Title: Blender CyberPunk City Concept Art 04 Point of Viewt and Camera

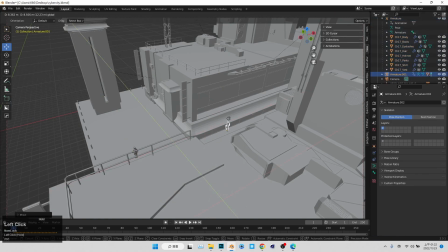[4:04]
Let's place our piece on the second floor,
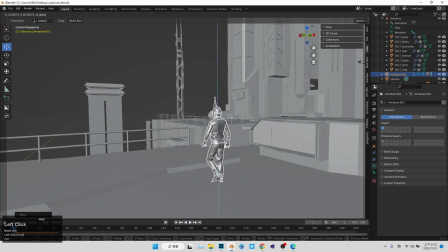[4:10]
and we got better idea of you know what's the point of view.
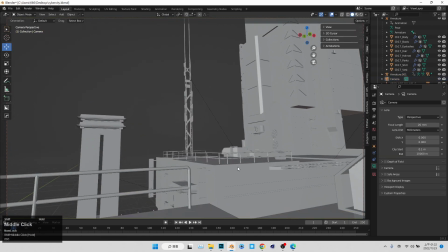[4:14]
Like we start from maybe Pete's point and observing the information, observing this environment surrounding us.
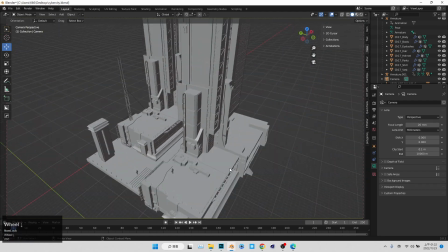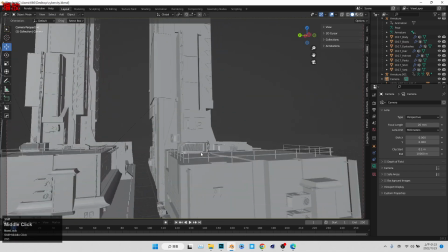[4:30]
And yeah,
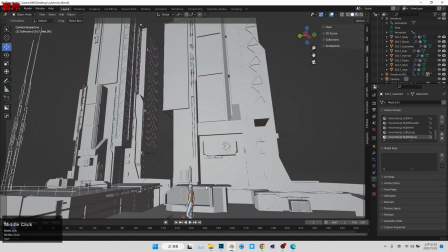[4:33]
of course, it's not always we need to do this, because in some, for example, more of experimental film and more movie,
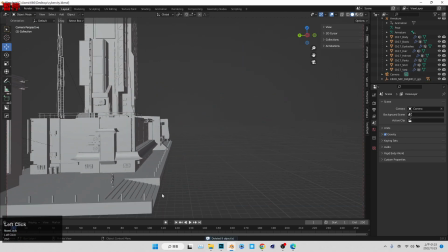[4:43]
um, you can have a very abstract and some kind of camera angle that a bit difficult to read.
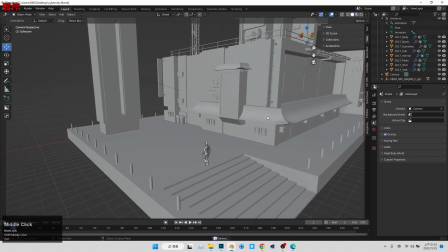[4:51]
It's totally okay. Just but of course, for now, our goal is to creating a sort of establishing shot. and also it's kind of for commercial projects.
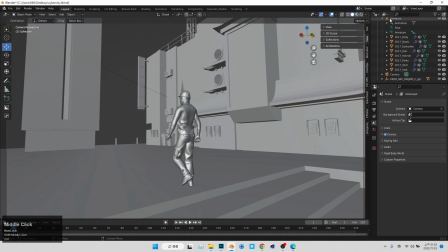[5:00]
So it is focused on deliver information for the audience, and the kind of information is kind of like a popcorn information.
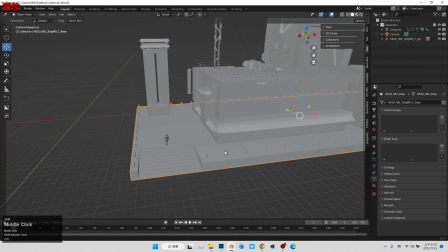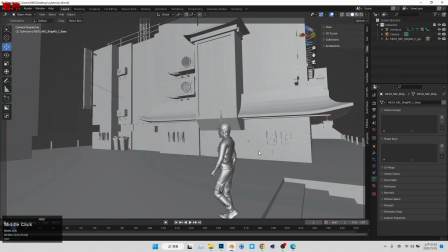[5:14]
And yes, you can see start from a bit above pit or a bit lower than pit,
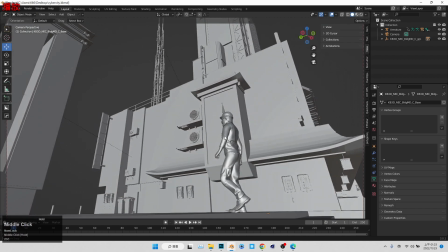[5:21]
but we are taking pit as a central point of our camera angle, and also we are hoping the audience can
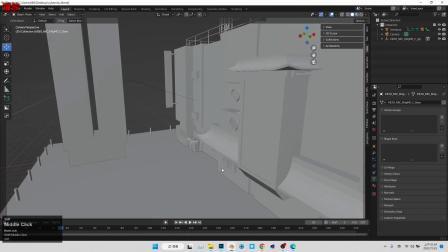[5:29]
read and understanding what pit want to go, want to do, and follow the pit to chasing his dream to become a cyberpunk.
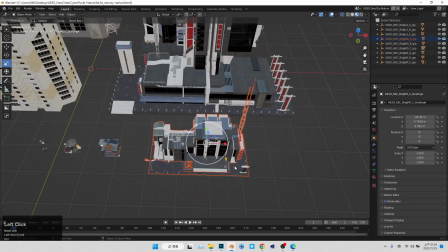[5:41]
And yeah, we got a lot of interesting elements we may using later.
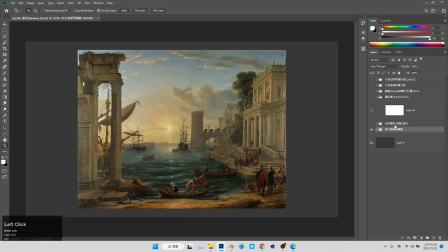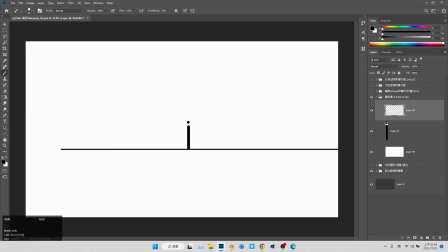[5:52]
So yeah, this is a kind of takeaway, which is we got our dude, our guy, our hero, and I got our horizontal line, and we got our camera.
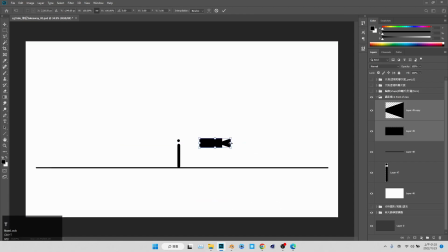[6:02]
And yeah, we are we need to place our camera inside the position where makes sense to the audience. It's like okay, is this a camera angle that relate to human height?
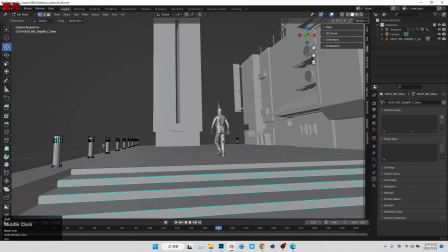[6:16]
And talk about human height. It's like you see that there's a lot of content inside the build environment,
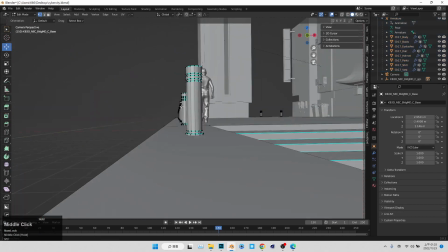[6:23]
and if we changing the height of this structure, it's going to dramatically make the scene look different.
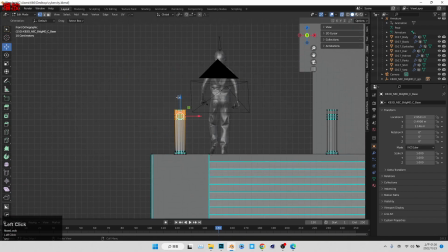[6:31]
Oh, forgot to turn out the X-ray again.
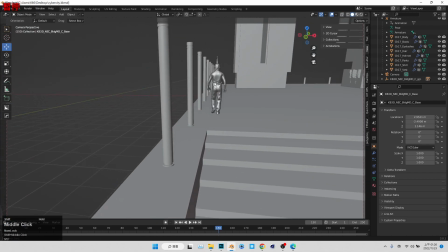[6:35]
Yeah, as you can see, the previously it's like a simple fence, but now it's like a almost like a jail, or something.
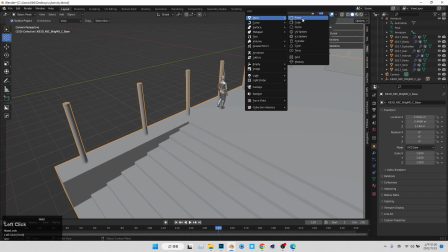[6:43]
It's like trap the previously it's like a placeholder or like reminder,
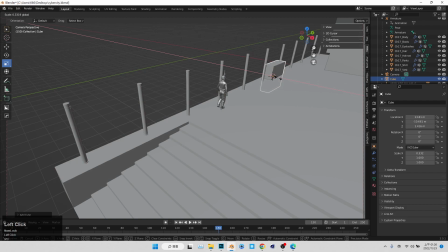[6:48]
but now it's like a thing trap the walk people,
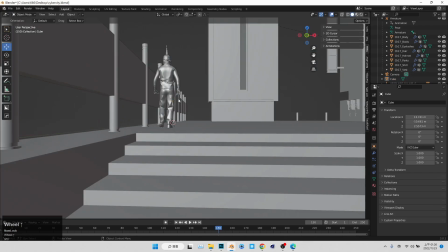[6:54]
or maybe this is some kind of hologram from sci-fi world, and there's some sign on top of it. So as you can see, the proportion is going dramatically changing the feeling of the certain things look,
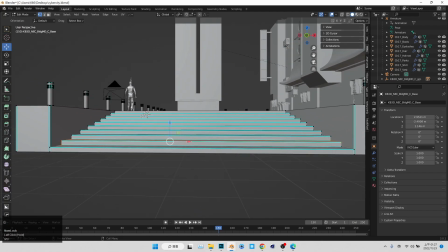[7:09]
and we wanted to make sure very we need to be very clear about those things that interact with human scale,
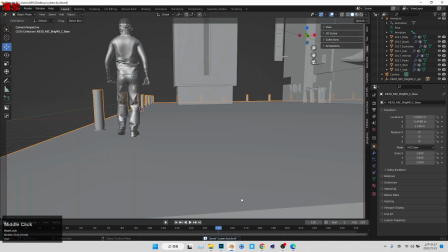[7:17]
such as steroids, fans, or handle anything that relate to human.
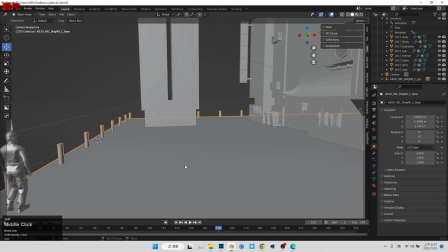[7:24]
Also, that's why we need make sure our camera angle is related to the you know human scale too,
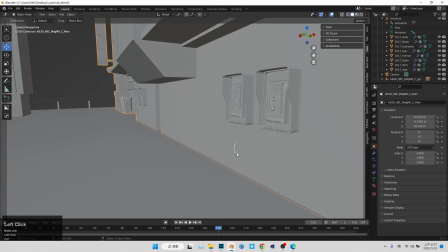[7:31]
because camera angle, which is the whole picture, the composition of the whole picture, it is another very important factor
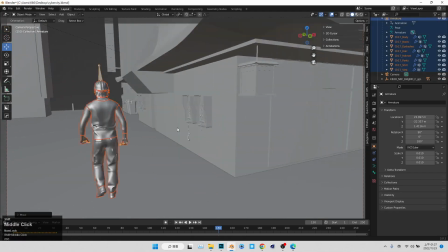[7:40]
relate to the human scale. And as you can see, we got some payphone.
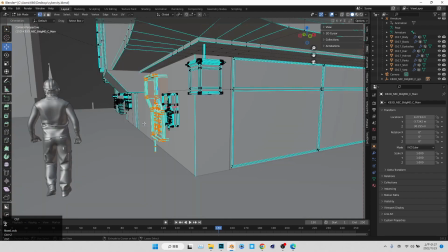[7:48]
As you can see, if we put this payphone a lot bigger, it's going to be entirely not look like a telephone.
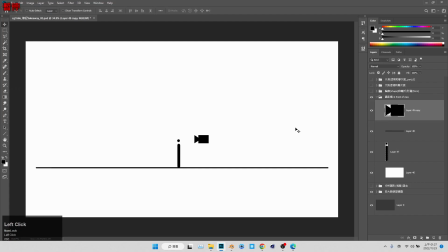[7:55]
But of course, it still could be a cool sci-fi element. But just we well lost the feeling of what it is.
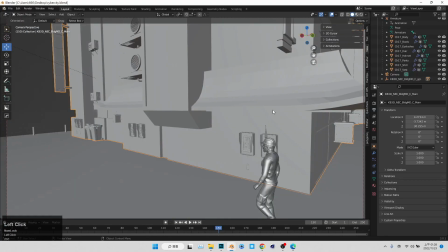[8:04]
So yeah, camera angle and the humans anything related to human scale,
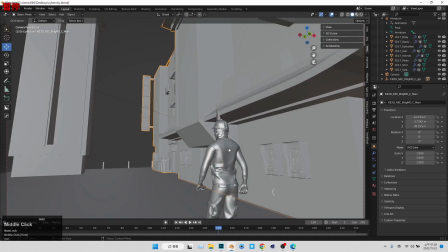[8:08]
like something like how high as a one floor it is, all those things.